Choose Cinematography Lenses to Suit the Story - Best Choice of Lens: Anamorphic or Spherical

And this offers a very strong tool to the cinematographer because he can use it to direct attention, or he can use it to evoke an emotion that's cueing the audience that something is about to happen. Of all the pillars we're discussing about anamorphic photography, I believe magnification and perspective are some of the most important that help define what an anamorphic lens is. An anamorphic lens has two distinct axes of magnification. Consequently, because we're using a longer focal length lens, we have a more natural perspective because we're not using such a wide angle magnification to tell the story.
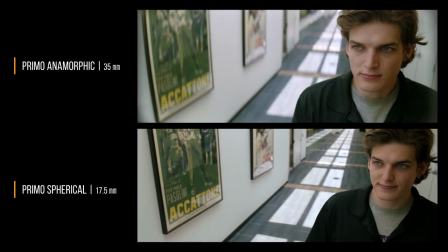1528s
In this case, we're using a 35mm anamorphic lens versus a 17.5 spherical lens that's in the Super 35 mode taking a 2-4 extraction of the same scene. Because the 35 has more magnification, you notice that the face of our subject is larger.
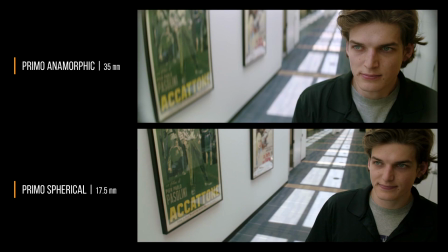1545s
Notice that the pictures are out of focus more rapidly, and they have a more distinct character between the out of focus from the front poster to the second poster. On the Super 35 version, we're using a wider focal length lens. We're going to have more depth of field, so things may look less believable because there's too much depth of field.
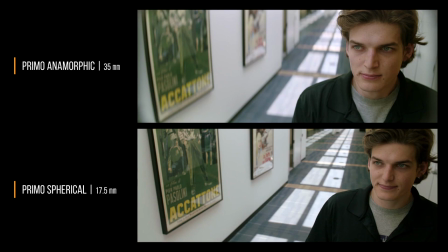1563s
The perspective lines, meaning the angle of things from distance to up front, are much greater. The angles are stronger. It doesn't look as natural. We tend to think things as having more linear orthogonal lines. If we look at the proportions of our model in the anamorphic, the proportions of the forehead to the chin are more natural.
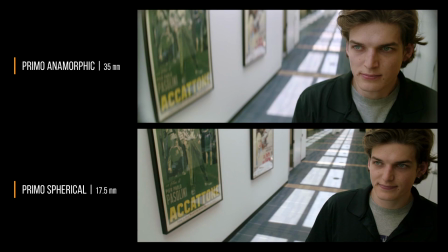1583s
They don't look as trapezoidal. And this is actually how this guy looks. In the Super 35, you notice that the chin and the forehead are a little bit more disproportionate, almost cartoon-like. He actually almost looks like he's leaning at an angle, and that's because of the perspective distortion of the lens.
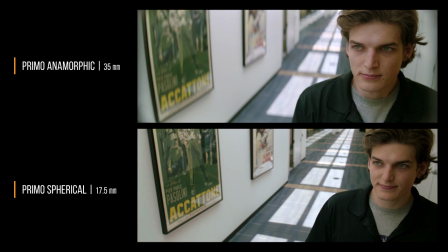1599s
When you marry these two features together, the anamorphic of magnification and perspective, it creates a picture that's more realistic to the eye. When we watch a movie subconsciously, we're not arguing with our brain saying this isn't how it looks, and we can follow the movie a little bit more closely.
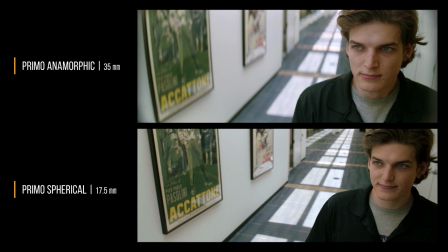1614s
Because of the greater magnification perspective, it tends to help make the believability of intimacy a little bit more real. A lot of people believe that large format anamorphic is reserved for large grand views of scenery.
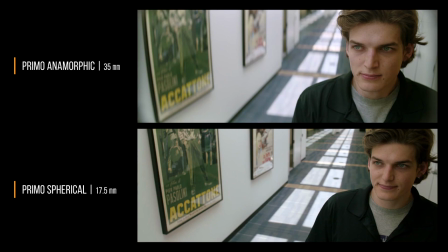1626s
In fact, in intimate scenes, the opposite is true. The tighter depth of field and the more natural perspective lends itself to being a more realistic, intimate scene. So as we play this scene, you'll notice, again, some of the attributes of it. we have a better depth of field transition, meaning that it's more believable because it's out of focus more rapidly and there's layers to it.
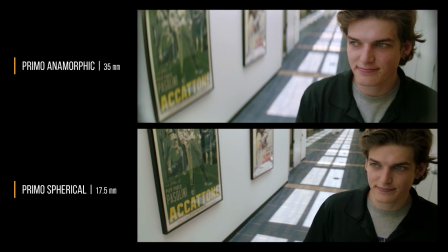1646s
Our proportions of the face are more natural and the descending lines are not as angular. A kind of a real life comparison to that is if you take a picture with your iPhone. When you take a picture with your iPhone, you get a picture of something, especially a selfie. You look at your face and you're going, wow, it just doesn't look right. My face is a little bit distorted.
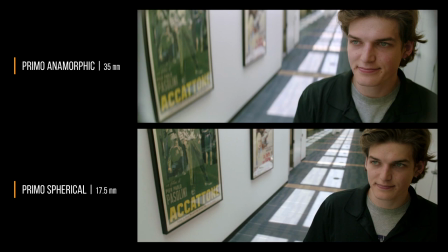1665s
The objects in the background are too far. as we move on to longer and longer focal length lenses, it becomes more realistic because what we're seeing is more or less how we perceive it. And the more that it agrees how our vision sees it, it's more how we think it should look. Therefore, we think it's more realistic.
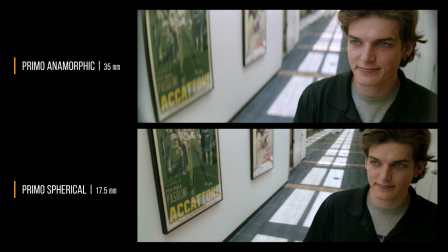1681s
Up to the point where we get into large format like 70 millimeter photography, which we think is very realistic because the lines are more orthogonal, the magnification is more natural, and the depth But the field follows more how our eyes see things.
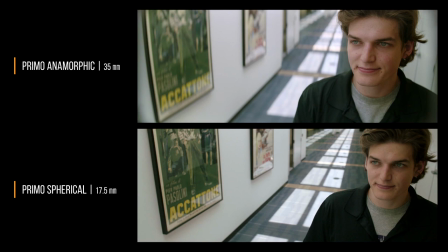1694s
And remember, anamorphic photography is called poor man 70 at one time because it fills a lot of the voids that 70mm photography has. So the magnification perspective is a very strong defining point of anamorphic. Flares attribute that's kind of synonymous with anamorphic photography. Generally, when we think of anamorphic lenses, we tend to think of the cool flares anamorphic lenses produce. The flares that anamorphic lenses produce are very unique, especially when compared to its spherical counterparts. The reason for the unique flares is anamorphic lenses have basically anamorphic-shaped elements, and they produce flares that are not rotationally symmetric. They tend to be very biased either vertically or horizontal.